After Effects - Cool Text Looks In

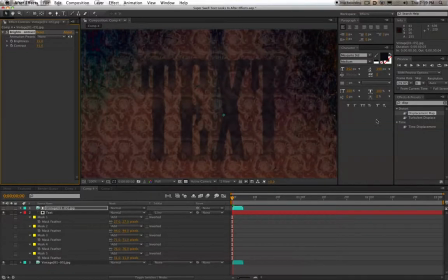53:24 I put on almost all of my text and put down like a roughen edges and maybe a displacement map, just so that the text doesn't look so computer generated. It looks a little bit more rugged, a little bit more worn, and that's kind of the effect that I like.
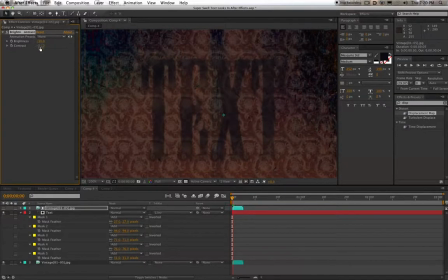53:41 So anyway, what do we want? Something with the contrast. Just playing around. There we go. I want something more like that.
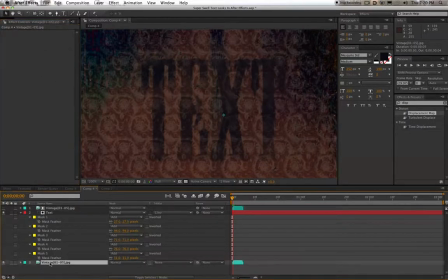53:57 That's cool. So anyway, if we got rid of this vintage background, the text looks cool on its own.
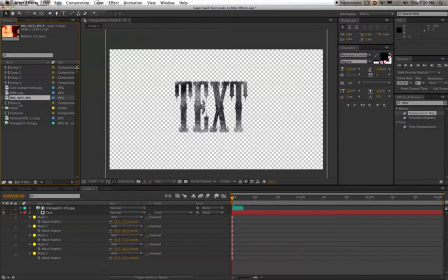54:05 We could throw down something else. We could throw down I don't know. That would look terrible. Let's throw this in there.
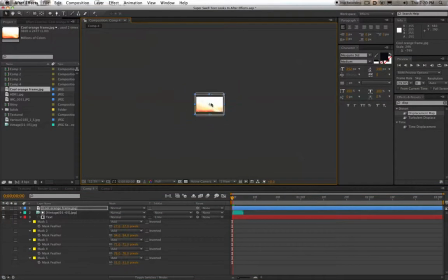54:17 It's huge. Resize that. Throw it in the back as a background.
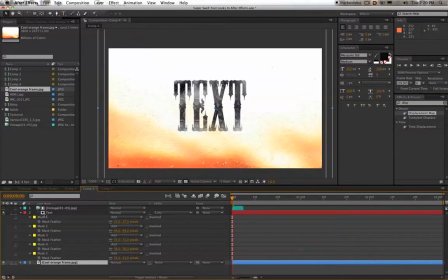54:23 Anyway, that obviously doesn't look very good. I don't like that. You'd have to play around with it a little bit more. But the idea is you can get your text looking less, computer texty. Add some texture into your text, and maybe we could, add a fast blur to
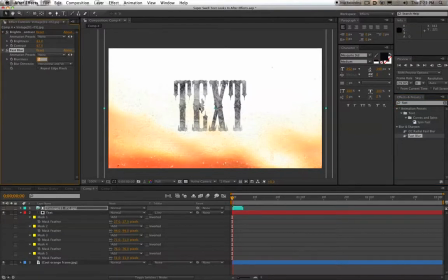54:45 track matte layer to kind of blur out. So this, texture isn't quite so evident. I don't know, something like that. Actually, I don't like that, but play around with the brightness and contrast a little bit more so you don't see it. It's not quite so evident, maybe. Something like that, maybe. Kind of cool.
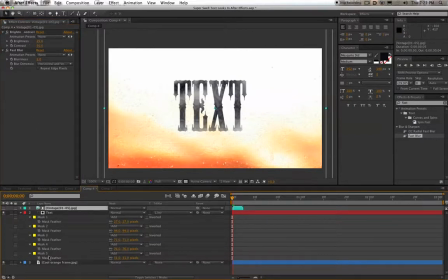55:03 And then, just play around a little bit more with your, on the text with your displacement map. Now, here's the problem. The displacement map went away because what we had is this set for the displacement map as a background. So what we need to do is change that to either the current background, or we can change that to our
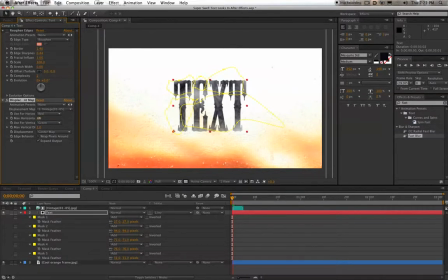55:24 track mat that we're using here. But, whatever you want. So anyway, that's pretty much it. You can keep playing, but, those are some cool ways to get more out of your text than maybe you're getting right now.
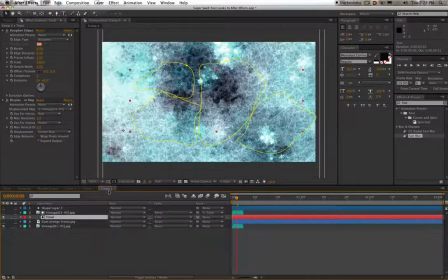55:39 Some shiny text, some textured text. It's all really done with track mats and putting the texture over your text and using that as a track mat.
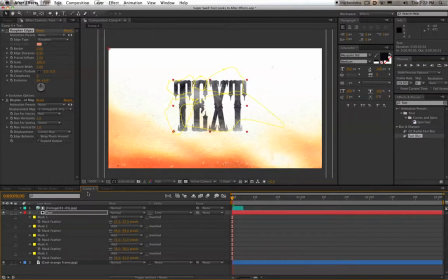55:47 Anyway, hope this was helpful. Hopefully it'll help with your next composite or motion graphics work you're doing with your text. Have fun with it. Make sure you check out my website, my blog at www.jasoncalhoun.info. I will talk to you next time. All right, goodbye.